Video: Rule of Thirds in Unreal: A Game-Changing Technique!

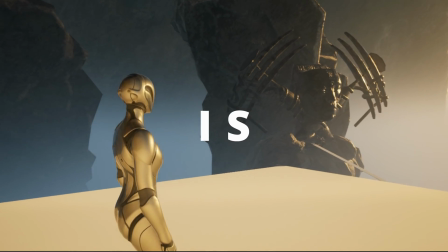Are you ready to turn your game into a cinematic blockbuster? One simple trick used by AAA Games will change the way you design forever. Stick around and get ready to be amazed. A quick disclaimer, every games camera needs are unique. While we're exploring a powerful technique
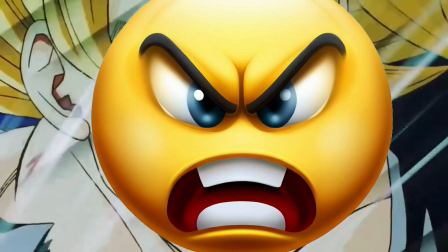always adapted to suit your game's specific requirements. Today we're unraveling the secret formula of cinematic game design.
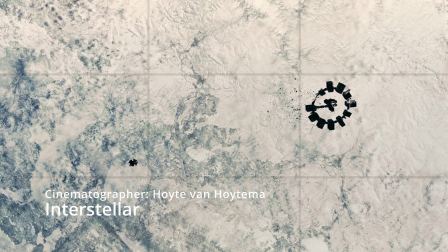The rule of thirds. So what's the rule of thirds?
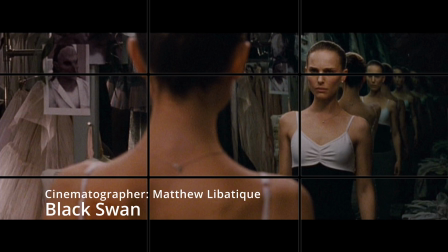Well, this is a masterpiece technique from filmmaking that balances your frame perfectly.
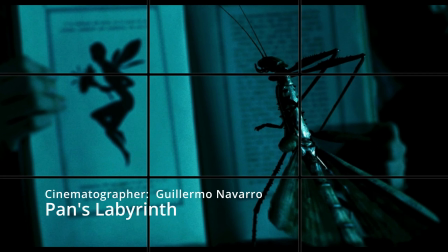It draws your eyes exactly where it needs to be, but guess what, it's not just for movies. Alright, buckle up, we're diving into Unreal Engine where I've got a couple of blocking levels from a game I'm currently crafting on. You'll see firsthand how the camera perspective changes the entire vibe. I'll try top-down,
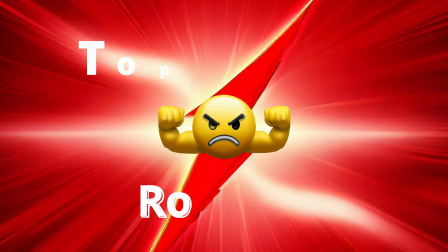third-person and finally the cinematic one-third placement round one fight all right let's begin with the top down
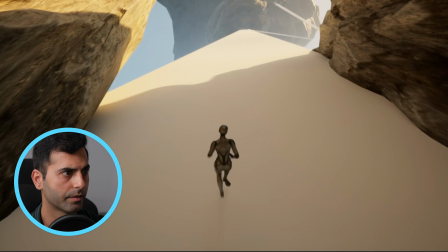and the way you incorporate it is uh for me i just go to the third person character blueprint
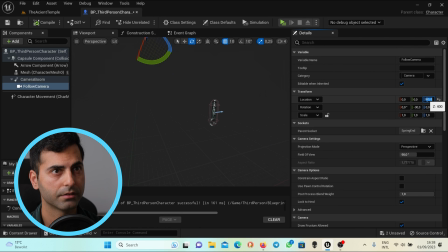and i place the camera at about 300 upwards maybe 400 and you tilt the camera towards the player character about 30
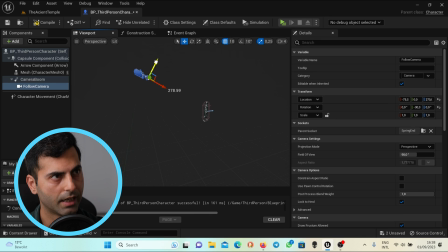degree and you push it outwards a bit so the character is in
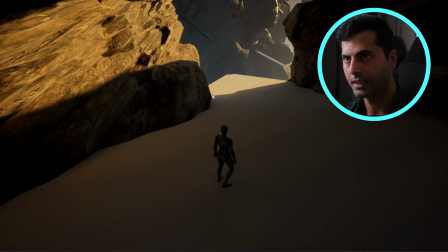frame of course and you should just test it out what works for you but you know not every top-down
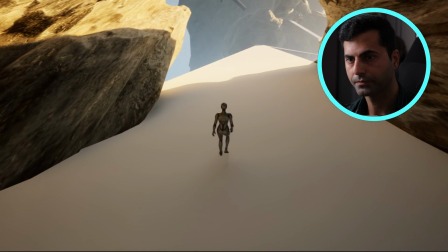is of course the same see what works for you of course you know there's no good or bad if there are many characters
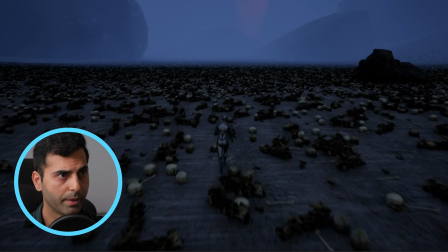NPCs or you know enemies or you have to battle you you just have to see them you Of course,
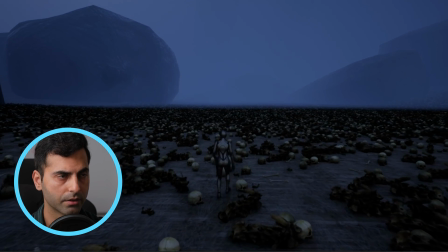it makes sense to have a top-down or as wide as possible camera angle, because you as the player has to see it in order to defeat the enemies.
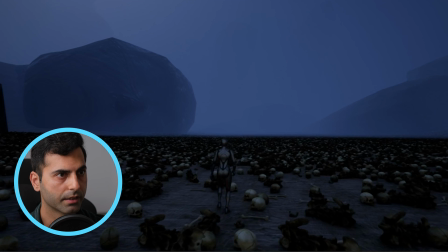But is it cinematic? Yes or no? All right, let's go to the second camera.
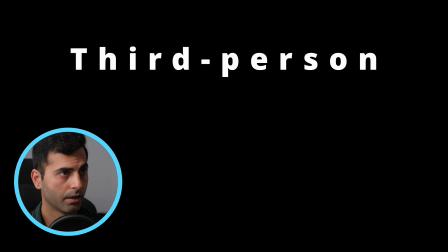Round 2. Fight! All right, let's go to another camera angle.
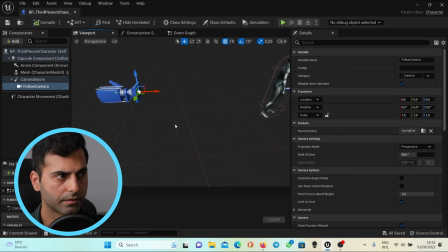This is the basic camera angle of Unreal Engine.